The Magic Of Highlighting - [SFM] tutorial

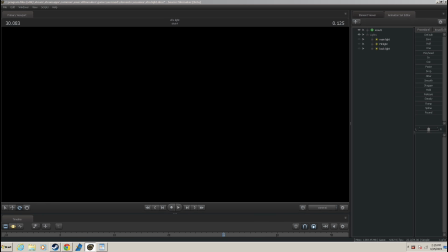[0:00]
Hello everybody, this is the Faked Reel. I'm going to be doing something a little bit different today. I'm actually going to be putting out my first tutorial video, so I have no idea how well I'm going to do. There are a few people that are very good at explaining this.
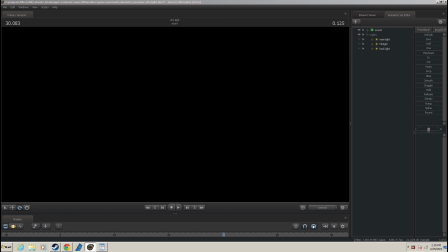[0:15]
I'll link them into the description below, so go ahead and check them out if you want to. And okay, let's get started. I'm going to be talking about a specific type of lighting called three-way lighting.
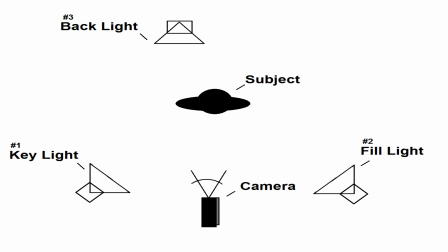[0:29]
That's when you have three lights and have it on your model or prop, depending on what you're using it for, and make it look good.
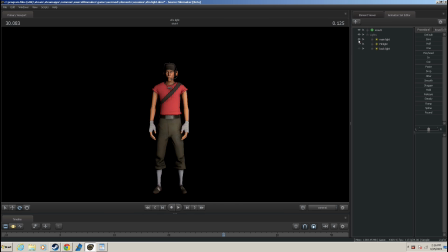[0:37]
When people usually light stuff, they usually have only one light on them and make it look, and just say it's good. If you can take a look at this, we have a scout here. You can see a huge blur right here along the edges,
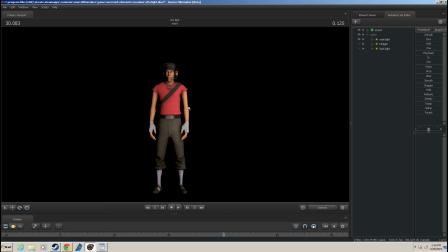[0:56]
and it makes it look like it's kind of part of the background rather than some model. And also we have huge shadows on this side because the light is actually on this side of the model, so it makes a bunch of shadows on this side. So the way you fix that is you make something called a fill light.
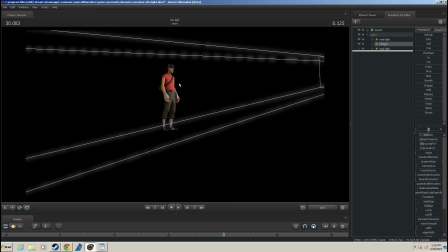[1:14]
So the fill light is on the opposite side right here. It's a little bit lower so you can get better angles on some shadows. What I tend to do is I disable the shadows. So we have, so
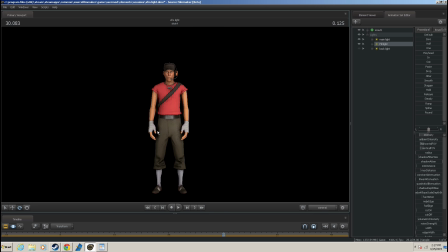[1:35]
it has a little bit of shadow coming off of it, and since it's basically a reflective light from this, what you're going to do is disable the shadows, so when we move it, you can see that there's no more shadow from the hand anymore.
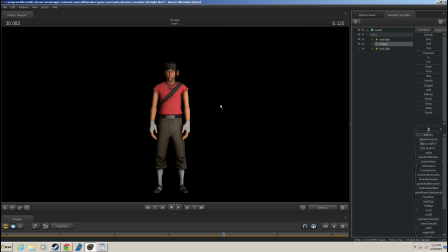[1:50]
And I also turn down the intensity a little bit because it's just reflective light from this light, so you don't need as much light on this side. Also, the last thing that you're going to use is going to be called the backlight, which is a very important light in my terms.
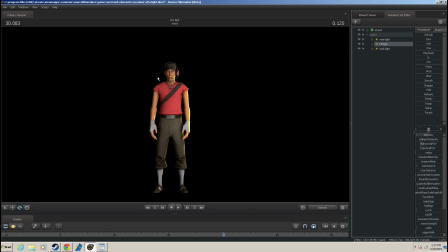[2:09]
If we turn it on, it will show a whole lot of highlight on the model. So if we turn it off, it still looks like it's a part of the background. But if you turn it on, you'll see that there is a big line of difference between them.
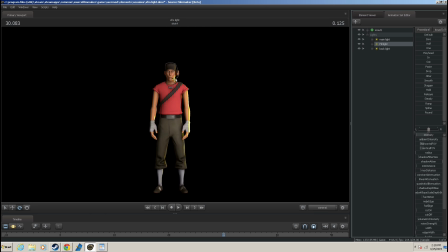[2:26]
I just turned it to a different color so you can see it better. But you can see from here that we have highlighting here on the arm, up this arm, and up the head, and it makes it look a lot better, and it makes it look like
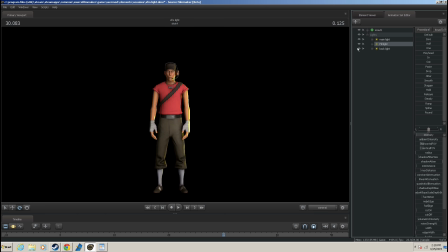[2:44]
it's a model and not part of the background.
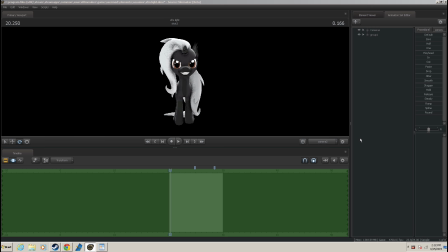So here I have Silhouette. She is a OC from Inkpots. I made this model, so I'm using her because she is a black OC.
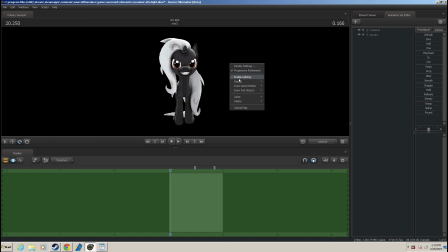[3:08]
Black on black is not really a good thing, because if we turn off the lights and add in another light,
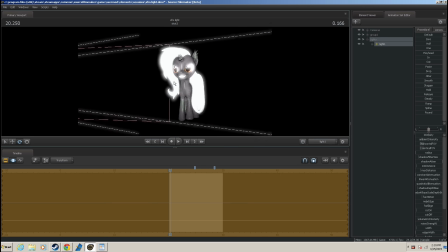[3:18]
let's go ahead and adjust it right up here for the light.
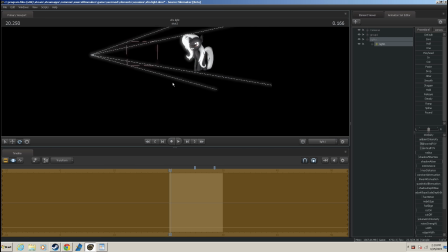Okay, that's good.
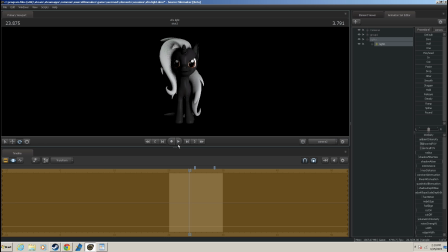[3:36]
So if you take a look, it is, with one light, you can't really see that much on the model. Like really on the ear, it doesn't really stand out.
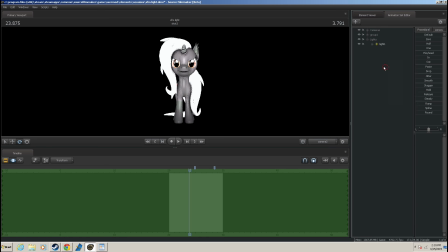[3:51]
It's kind of part of the background still. So if we go ahead and quickly add in some lights, we'll go ahead and throw it in.
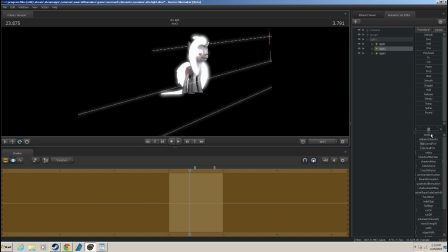[4:02]
Right over here, dim it down, that's the important thing.
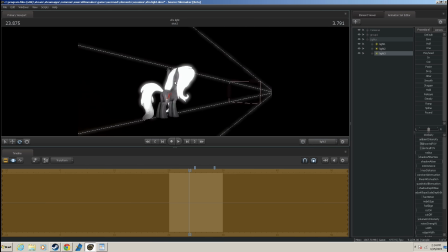[4:08]
And the highlight, which is really important in these situations. So if you do that, it really touches it a bit. Let me just move it over here a little bit. That would be perfect.
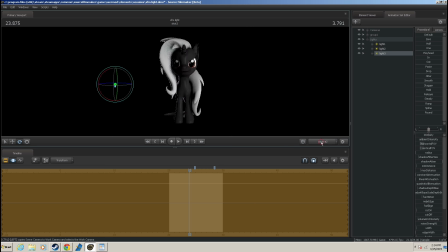[4:25]
Okay, so
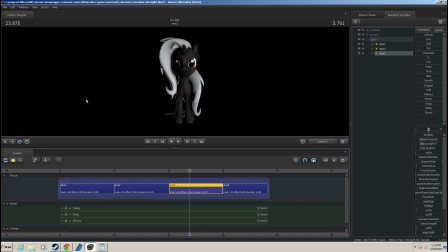[4:29]
after I put in the lights, you can see it a whole lot better, and the highlight really helps in this situation, because if we turn it off, it still looks blended into the background. The highlight is one of the biggest things about
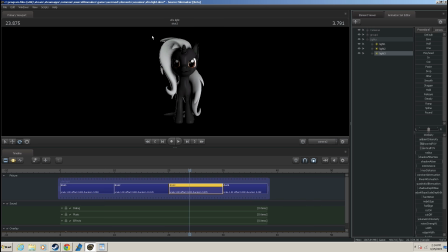[4:46]
three-way lighting, is that you make it pop out as a character. So you can see from the highlight that it highlights the hair very well, it highlights part of the body,
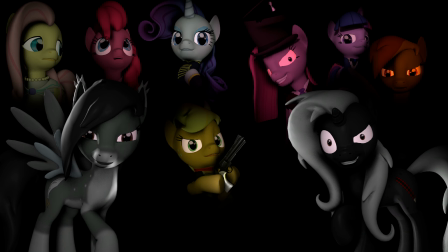[4:58]
and a little bit of the ear. I made a picture with this OC in it, and I actually forgot to highlight the ear. And if you can see it, you actually can't see the ear at all, and this really helps in this situation.
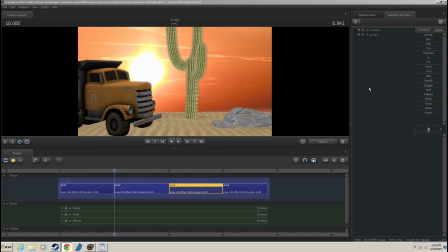[5:16]
Something that is really fun to work on in SFM is actually trying to make real-life lighting. I live in a desert, so I see this all the time.
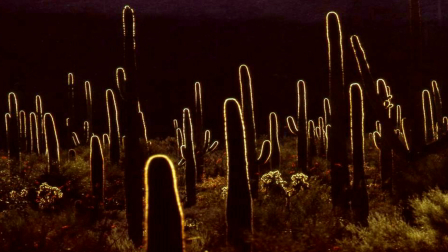[5:30]
If you look at a cactus during sunset, it actually makes its own rim light. So if you can see, it makes a bright orange around the cactus during sunset.
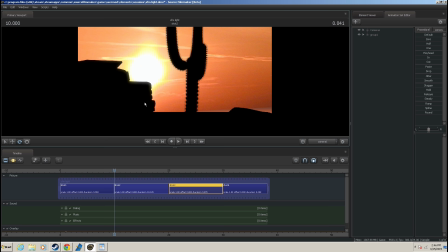[5:48]
So right in the lighting, it's really dim lit.
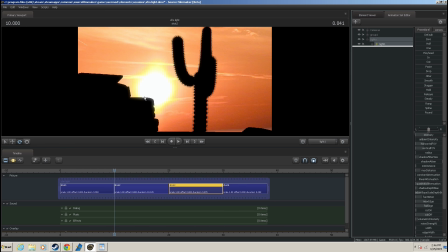[5:55]
So I'll go ahead and throw in some lights. Give me a moment.
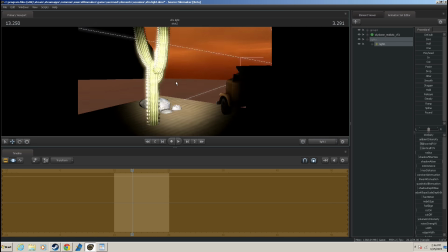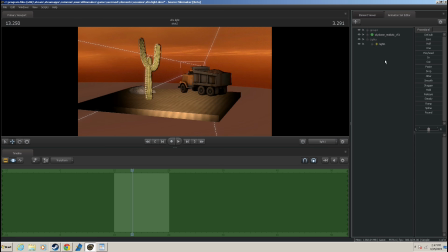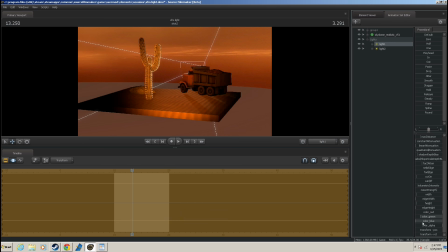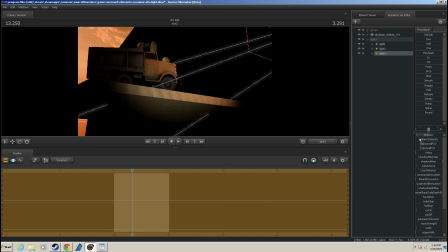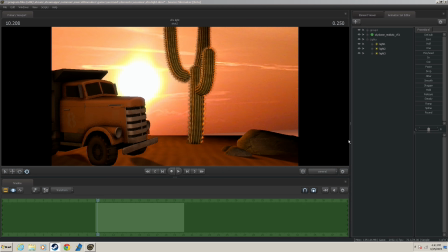[6:25]
Okay, so I'm done with the picture with the I did focus on highlighting the cactus. And
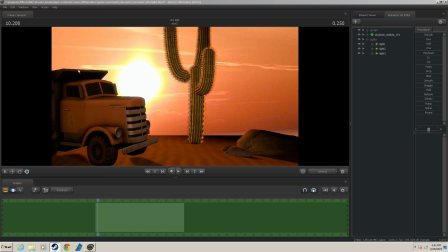[6:38]
that did get left out would be the truck and the rock here, because they look kind of dimmed out compared to the cactus, so we're gonna go fix that. When you're doing lights, you don't have to necessarily just do three lights.
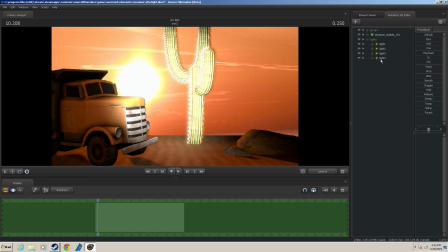[6:52]
You could add in more lights if you have to try to make the scene look better.
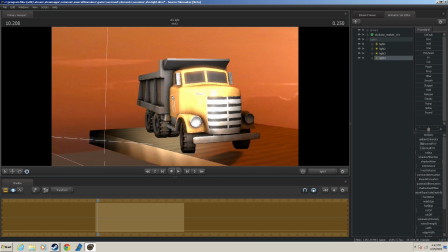[6:56]
So, the truck here,
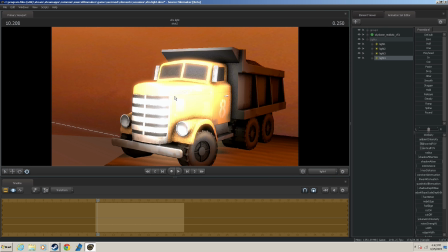[7:01]
I'm going to actually put a highlight on it, because if you have
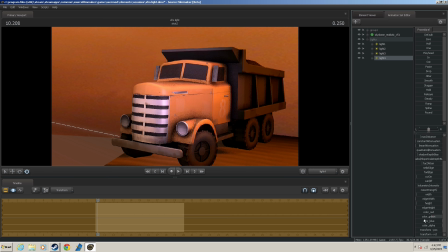[7:07]
the sun beating down on a car, then it's usually going to highlight it.
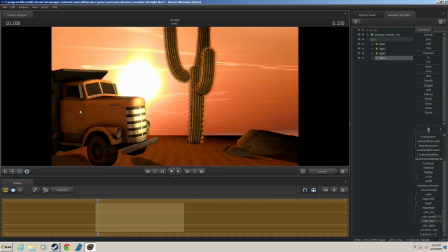[7:14]
So, we'll go ahead and do that, and you can see already, let me turn off for comparison. It looks a whole lot better if you put the highlight on it.
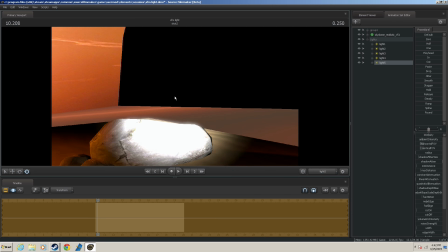[7:26]
We're also going to do the rock over here, so we'll go ahead and put the rock light right about...
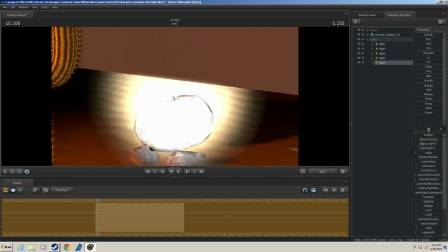[7:34]
Where should we put you?
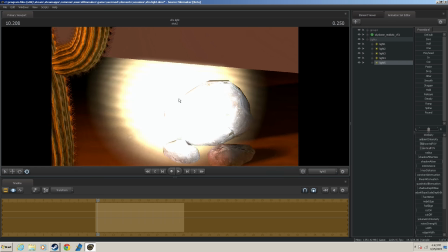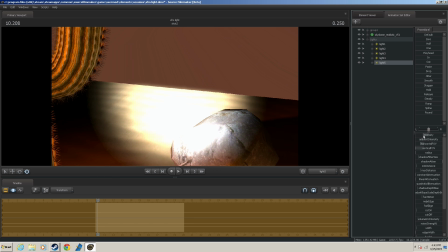[7:47]
Yeah, that's good. So we'll go ahead and turn down the intensity just a touch and change the color. Right about there. There we go. So these two lights alone, just by doing that, it makes the whole picture look a lot more alive and realistic.
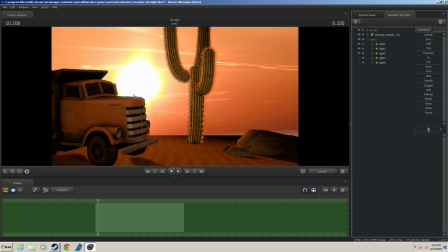[8:10]
So if I turn these off, it makes the picture look a bit dimmer.